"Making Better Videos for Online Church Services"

Thank you for agreeing to help out our church by making videos for our online worship services. In the next couple minutes, I'm going to walk you through some video techniques that will help you make the very best quality videos for us to share together. I'm going to show you the wrong way to do some things and the right way to do them, just so that you get a sense of some common mistakes that people make and ways that you can fix them. So come along with me and in the next few minutes we'll learn some things together.
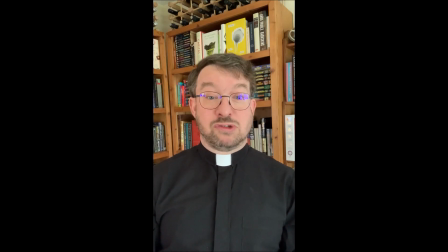(0:46)
A lot of the time when people are making videos with their cell phones they're doing it for social media platforms like Snapchat and Instagram and those are designed
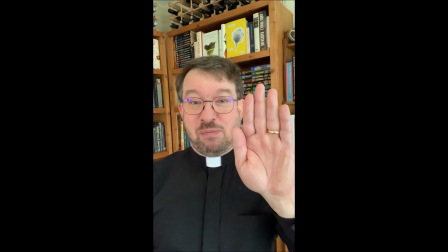(0:56)
to have the camera held upright in portrait mode and
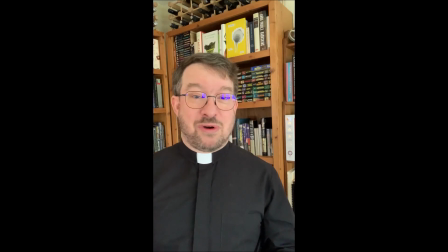(1:01)
in those applications there's absolutely nothing wrong with holding your phone like that.
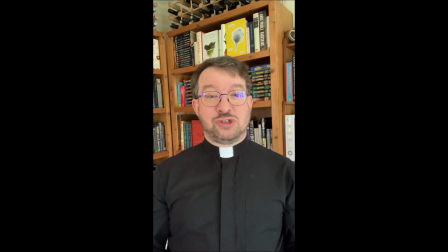(1:07)
But if you're shooting video for a worship service you want to make sure that instead of portrait mode that you shoot in landscape mode. And the reason for that of course is that when shown on a computer screen it leaves
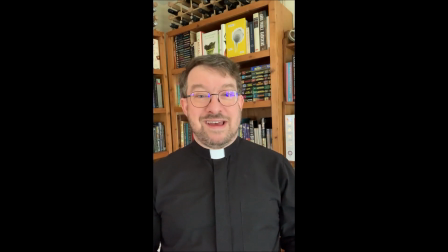(1:22)
these black bars off on the left and right and really wastes most of the screen space. So make sure that when you're shooting video that you always,
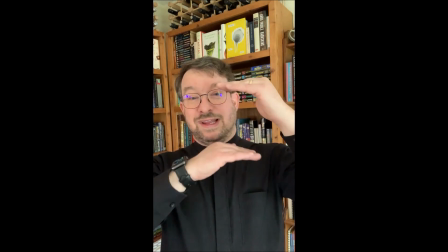(1:33)
always, always shoot in landscape mode, not portrait mode.
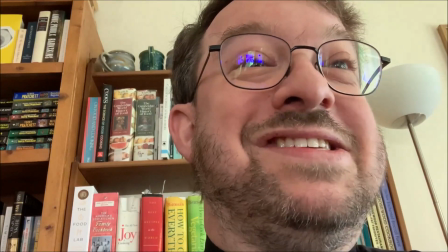(1:40)
Another common problem that we see a lot these days is what I affectionately call the up-the-nose shot.
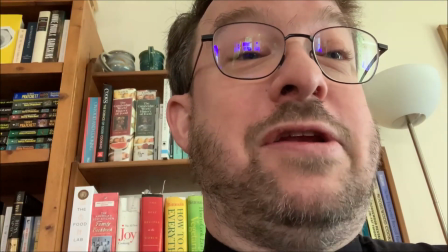(1:47)
It's the one that you take when you're using your iPad and you've got it on a stand or you're shooting from
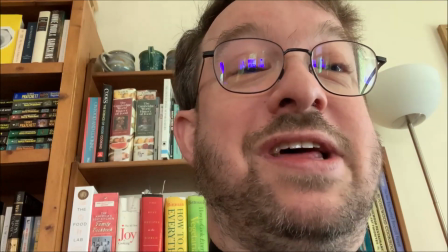(1:54)
the webcam on your computer because it's really easy to have this shot that it's not really a very flattering angle.
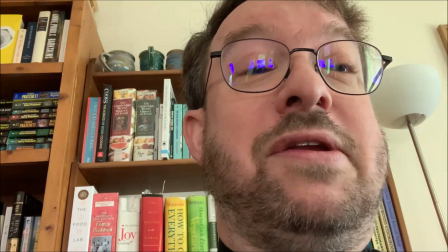(2:02)
And so what I would recommend is rather than shooting from a low angle,
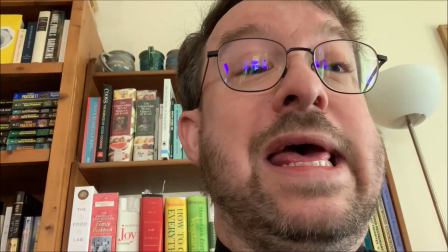(2:07)
that you make sure that your camera or that your computer is on a tripod or that you put it up
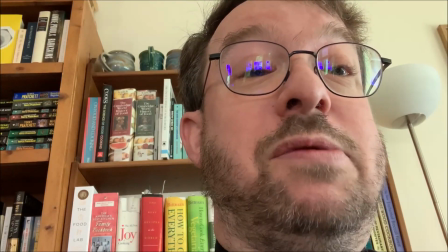(2:13)
on a stack of books or something so that people can look you straight in the eye as you're doing
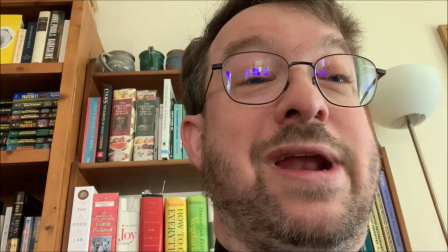(2:19)
the reading.
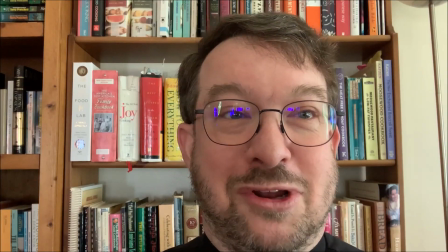(2:22)
When you're shooting a video that's at the correct angle, You're able to look straight into the person's eyes just like you're having a conversation.
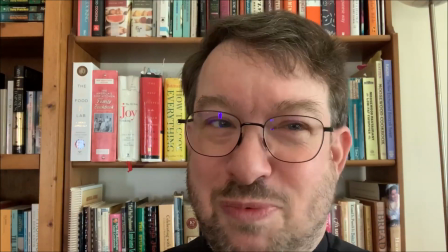(2:31)
That's what we want to work on. But there's a problem with that if the camera is too close.
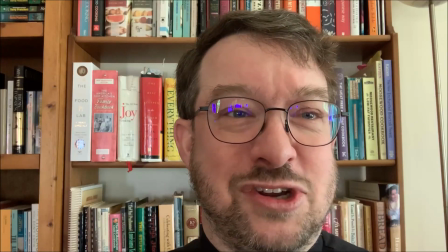(2:37)
Because while you can look at me right now and have a sense of connection, we run into problems with the subtitles.
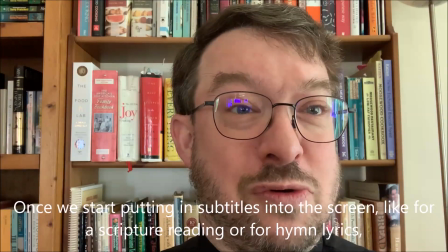(2:46)
Once we start putting subtitles into the screen, like for scripture reading or for hymn lyrics, suddenly it doesn't look so good.
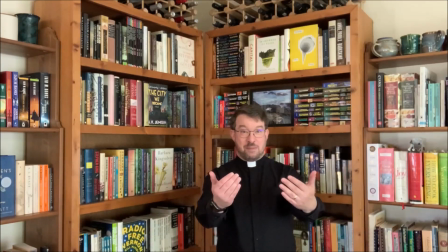(2:55)
At the same time, you don't want to be too far away from the camera, because then there's all this wasted space,
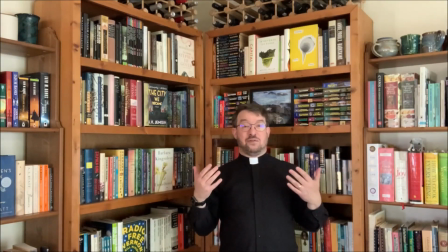(3:01)
and you aren't able to see the reader's face so very well. So you need to find that happy medium.
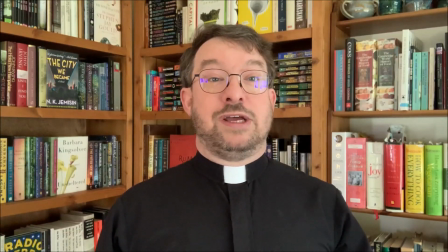(3:10)
Usually, the best framing for a shot puts your eyes right about one-third of the way down from the top of the screen.
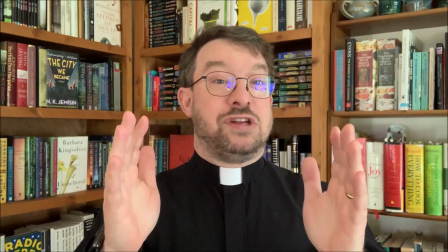(3:18)
That way, your face is close enough in that people feel a connection,
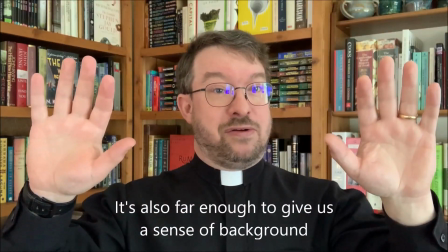(3:23)
but it's also far enough to give a sense of the background while also leaving space at the bottom for the subtitles.
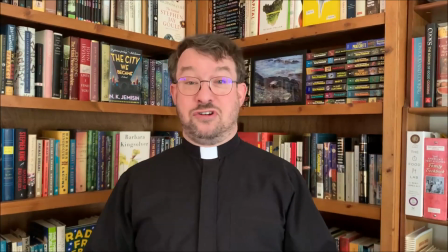(3:32)
So, one of the things that's really important to do, just so that you're not too distracting,
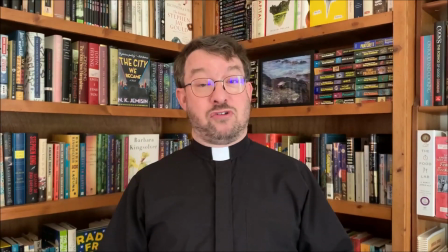(3:38)
is to make sure that you put the camera on a tripod, or if you don't have a tripod,
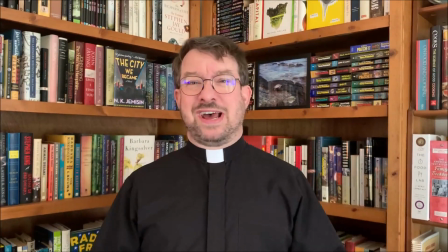(3:42)
you can make a stack of books.
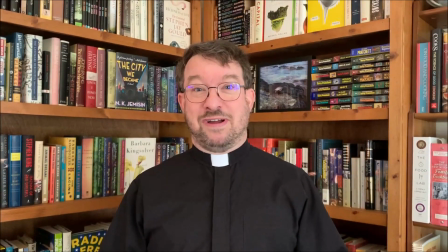(3:44)
But it can be really distracting if you have a human being holding the camera, because as hard as they try, there's still going to be some wiggle.
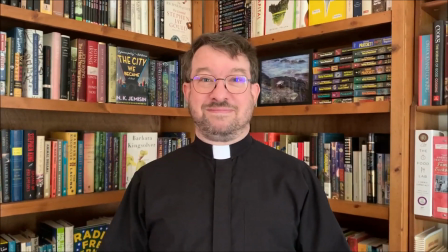(3:52)
So make sure you've got that camera locked down. Okay, so now you're ready to start recording. So there's one more thing you need to think about before you even hit record, and that's the person who's going to be doing the video editing on the back end. They're going to need some space in the front end and the back end of the video. So when you're ready, reach out, hit record and pause and smile. Then begin speaking.